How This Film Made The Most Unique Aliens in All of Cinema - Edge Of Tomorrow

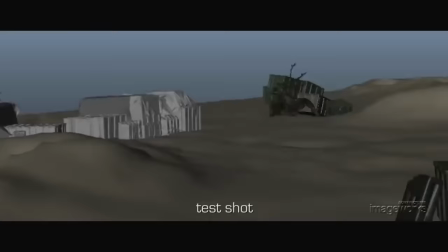(7:55)
And this means the character that this rig is linked to needs to be completely consistent in its shape because if that ever changes even just a little
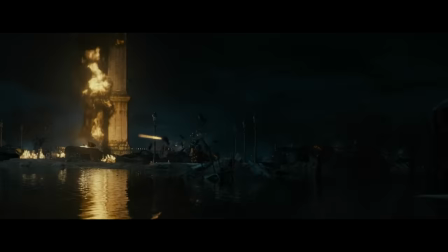(8:01)
bit then you have to completely redetermine all of these properties all over again and so if you have a creature like a mimic which is constantly
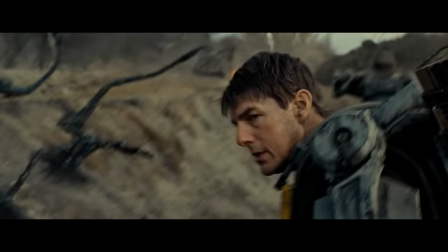(8:08)
changing its structure either by growing a new limb or folding its head through its body then every time it does this you'd have to completely
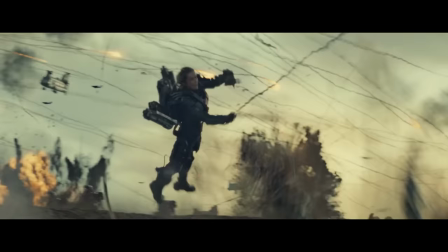(8:15)
re-rig this character to set it up to work with its new shape just to have the mimic change shape five seconds later again and have to re-rig
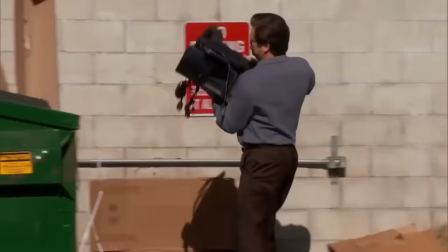(8:22)
it all over again so having something that's constantly changing its structure on the fly renders this type of workflow completely impossible.
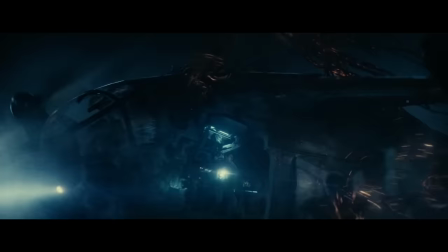(8:29)
But more so than this, how are the animators supposed to animate these things in the first place? Look at them,
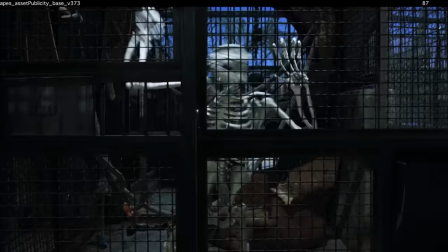(8:34)
they're an interweaved mess of tentacles upon tentacles and trying to detangle these tentacles
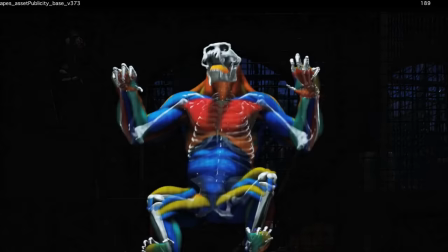(8:39)
by hand so that you can animate them with your little underlying skeleton thing is just going to be impossible.
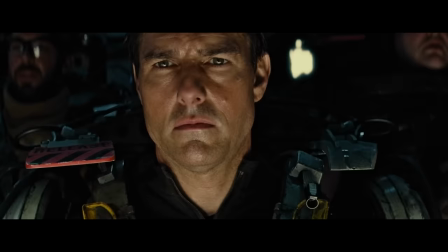(8:44)
And so this is where artist Dan Sheeran took the reins and devised an incredible system where you could automate as much of this animation as possible.
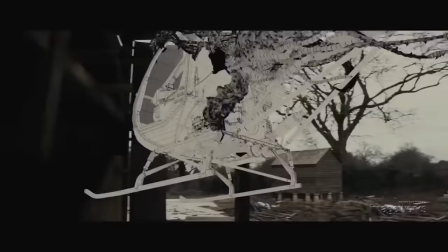(8:51)
He created a tool where instead of having to direct these thousands of tentacles themselves All the animators would have to do is direct the movement of the one
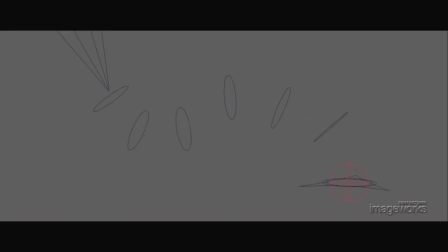(8:58)
central core tentacle Then all the satellite tentacles surrounding it would adapt and move with it and detangle themselves in the process And then this tool
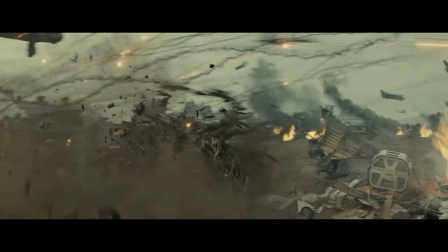(9:06)
also allowed the animators to increase each tentacle's width,
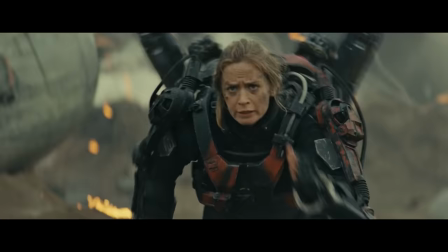(9:09)
length or add a whole new tentacle And this unlocked the ability to animate the Mimic's rapidly changing direction because now
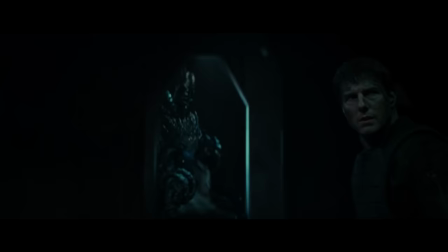(9:16)
they could completely reconfigure the Mimic's orientation by being able to change the appearance of every tentacle on the Mimic's body.
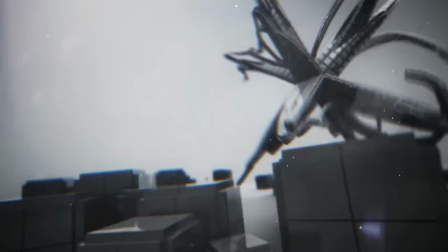(9:22)
And so with this, they could finally create those manic kinetic animations like the ones we saw by SR Partners.
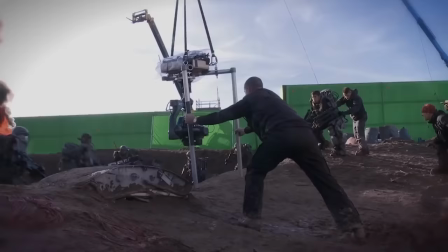(9:28)
But once again, the VFX eyes paid the price for choosing something so alien with this movement because once they actually started inserting this movement into the film,
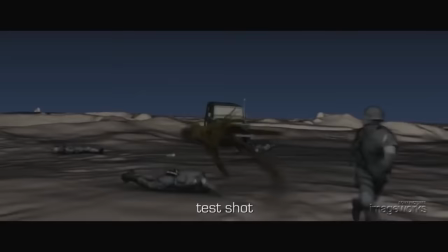(9:37)
it just didn't look at all realistic because their movement was so wild and kinetic,
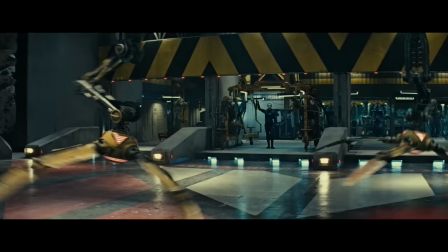(9:42)
It caused them to just glide across the ground and look absolutely weightless in the scene,
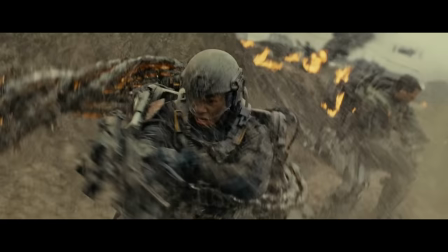(9:47)
which is the number one complaint about CGI, and the first thing that makes it stand out as something synthetic and icky.
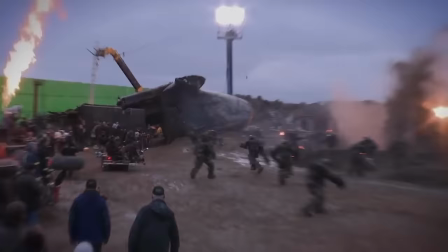(9:53)
But they needed to be this fast and agile to remain frightening. And so this is where having a lot of this film be set on a beach turned out to be an amazing ally.
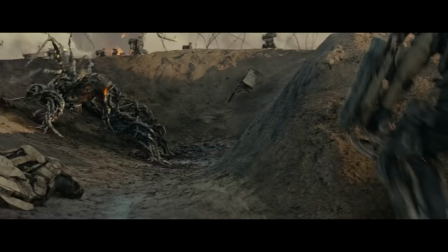(10:02)
Because the VFX eyes found that by having the mimics kick up sand and dirt and debris as they flurried around, made them look insanely more grounded in the shot.
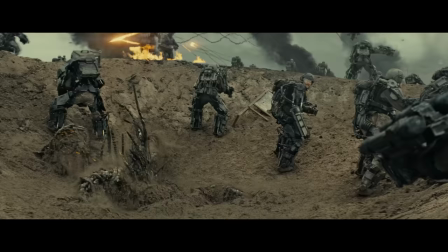(10:10)
And so this is why, in every mimic appearance in the film, there's an insane amount of sand and dirt and debris being chucked around.
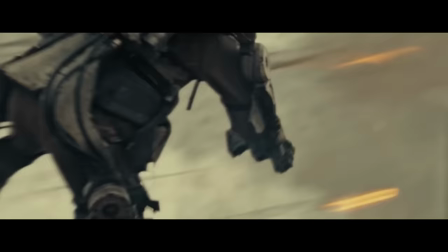(10:16)
And I think leveraging the sand in the scene is what really solidified the VFX as this believable thing.
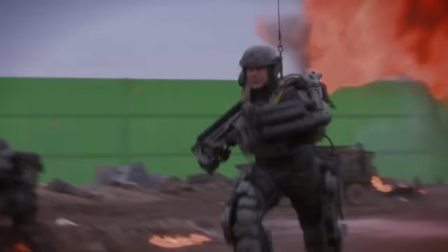(10:22)
Not just with the CGI sand, but also with how many flipping practical effects they used as well.
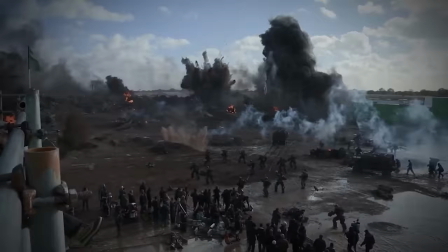(10:27)
Because looking at the behind the scenes of this film makes it seem like a genuine war zone. There's so many extras running around, fires, explosions and chaos.
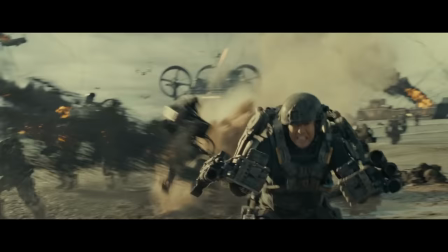(10:35)
And this really translates into the movie. and you get this genuine sense of danger because the actors are shuddering and reacting to real explosions going off around them.
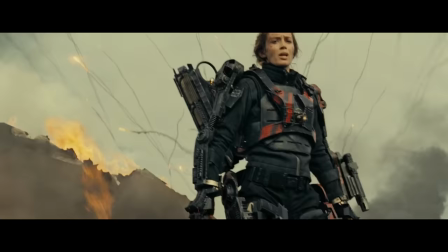(10:42)
And all of this massively enhances the tension any time we're back on that beach. And this ties really well back into that whole fear of the unknown throughout those first few moments
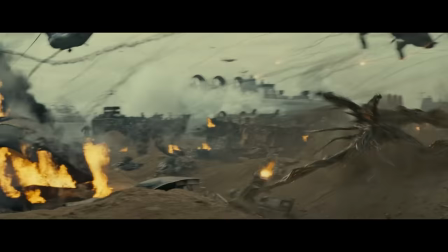(10:50)
and brilliantly immerses you into the film and massively sells the mimics as this dangerous,
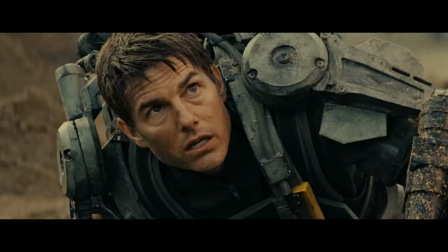(10:56)
intimidating, but also realistic threat. And so all of these different elements play so well with each other to create this believable
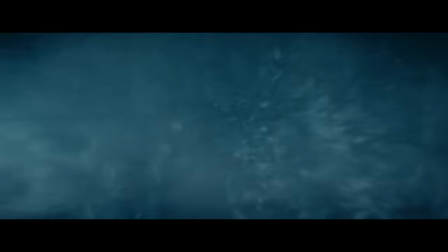(11:03)
yet fast and dangerous creature that sits right on the unknown of human perception.
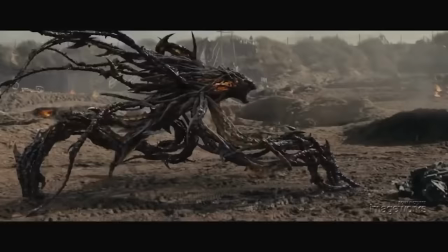(11:08)
One that's so unique and so different and so unpredictable from anything we can comprehend on this planet and that
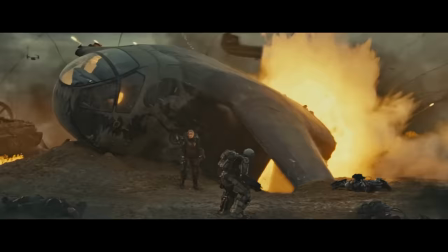(11:13)
the only possible way you can actually defeat them is to try again and again and again and again.
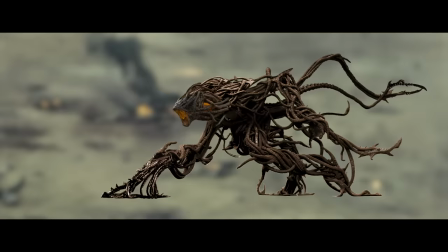(11:18)
So that is why, in all aspects, I believe that the Mimics are the most alien aliens in all of sci-fi.
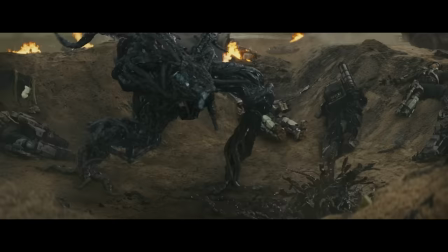(11:25)
So thank you for watching everyone. I really hope you enjoyed. Are there any other aliens or creatures that you think look more unique than the Mimics?
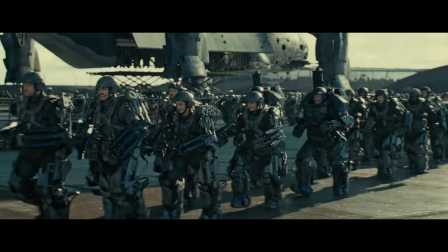(11:32)
And were you one of the few that actually saw Edge of Tomorrow in the cinema back in the day and if you like this video and you want to see more
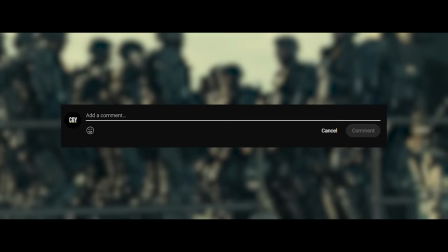(11:38)
deep dives into the best vfx of the last 20 years then please let me know in the comments below drop a like and subscribe otherwise yeah thank you for watching and have a great day